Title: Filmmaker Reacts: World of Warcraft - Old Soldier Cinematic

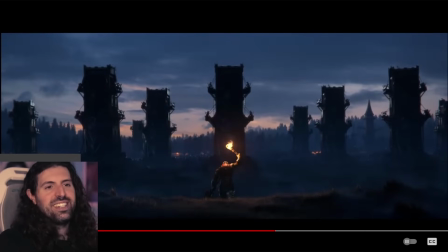[28:30]
And there it is, another beautiful image. this is an image man it's another great painting and I'm telling you this was probably in the in the pitch for this video it probably was it's just so well done and to me like it says so much man it's a like one two three four
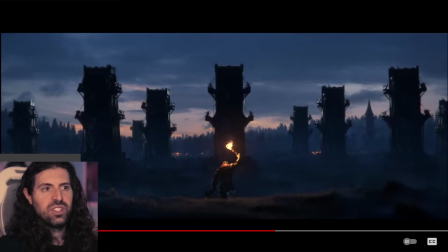[28:48]
five six like seven eight siege towers and a lone soldier is just walking out towards the army with a torch i want you guys to know that he's walking out with a torch okay he's he's letting it
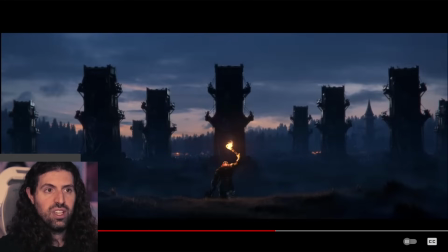[29:05]
be known that he's there it's like a challenge versus the idea of him just sneaking up in the dark which he could have and probably like you know got a little bit of an advantage he's just marching up with a torch man he's almost like just just blast
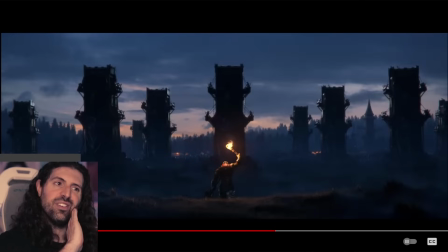[29:19]
me with arrows like whatever it's so beautiful man um it's tragic and it's beautiful because look at his body language like i believe he has a weapon in this hand yeah he's got he's got his he's got his axe in this hand but it's just a it's a
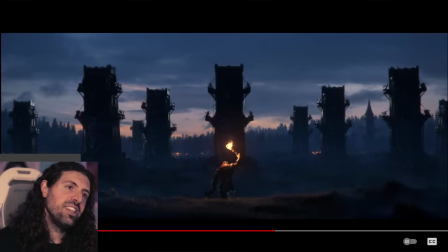[29:35]
haggard posture you know and the fact that he's holding the torch up in the air dude he's not even lighting the ground in front of him he's literally like i'm right here just get it over with it's a powerful image so
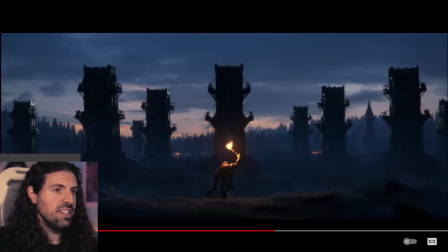[29:49]
i love it as a painting it uh and it's a it's a beautiful composition too you know we have different kind of elevations as the distance goes here it's beautifully beautifully uh cut off by the torchlight just makes this great ground right here
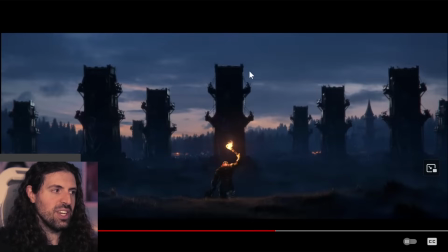[30:08]
but of course he's right in the middle of that siege tower and it just it just makes for a beautiful beautiful image yeah like
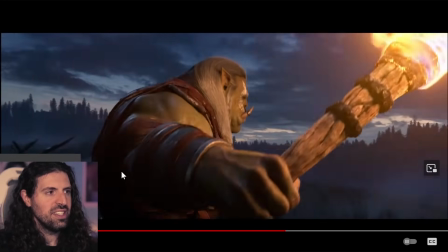[30:19]
i said he's holding it up in the air man it's that attention to detail and that's him kind of accepting it you know
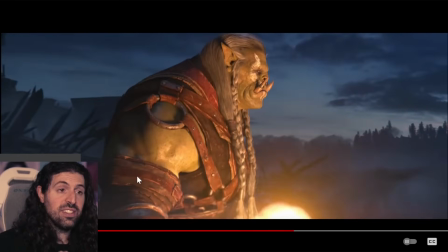[30:27]
and i love i love i said this during the first reaction that they give us space to breathe and take in the image there's a lot of cinema particularly game cinematics because you know A lot of it is for a game.
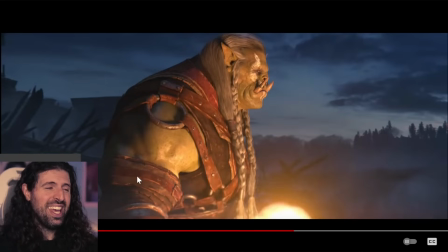[30:43]
That shit is real punchy. It's going to be going really fast. So it's awesome that they are allowing a little bit of time for the audience to feel the tragedy of what's happening here. Man, this guy doesn't deserve to die. What could bring him back? What could bring him back, you know?
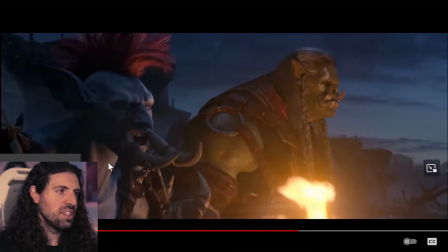[31:02]
And of course, it's this guy.
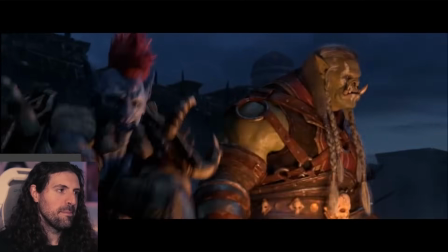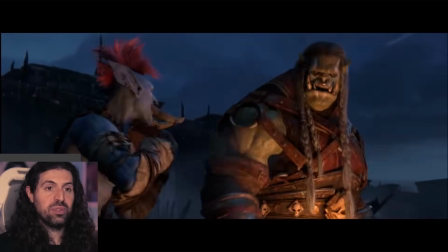[31:10]
Taking his armor off, too. Absolute geeky chatter. Yeah.
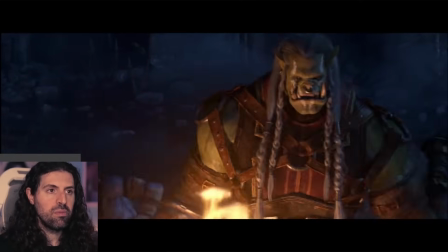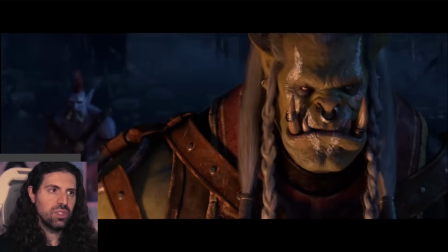[31:23]
So sad, man.
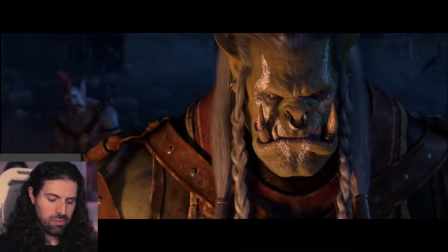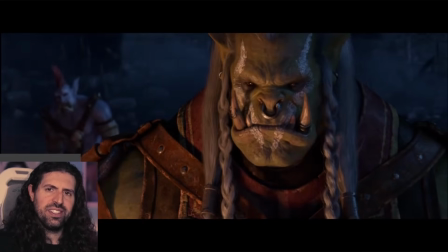[31:31]
Great acting here. For both of them.
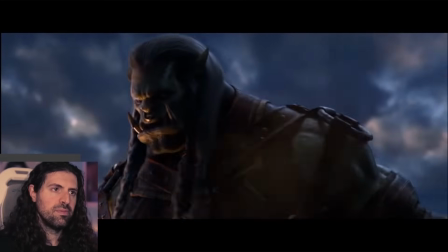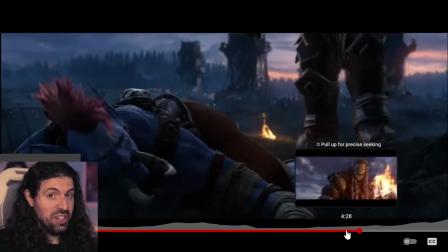[31:42]
By the way, that what I've done... What does that remind you of? Anduin. My friends, Anduin, in The War Within, I believe Anduin says a very similar line.
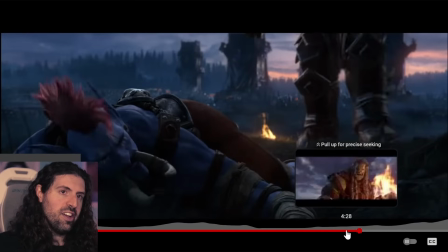[31:58]
What I've done, what I was forced to do, essentially is implying, right? And it's cool. I love how they have these kind of cross-character narrative roots, through lines that exist, you know?
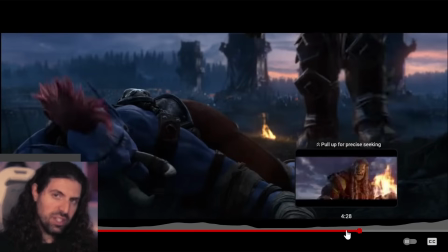[32:19]
Yeah, and then someone just said it in chat how beautiful is this a father without a son a son without a father right isn't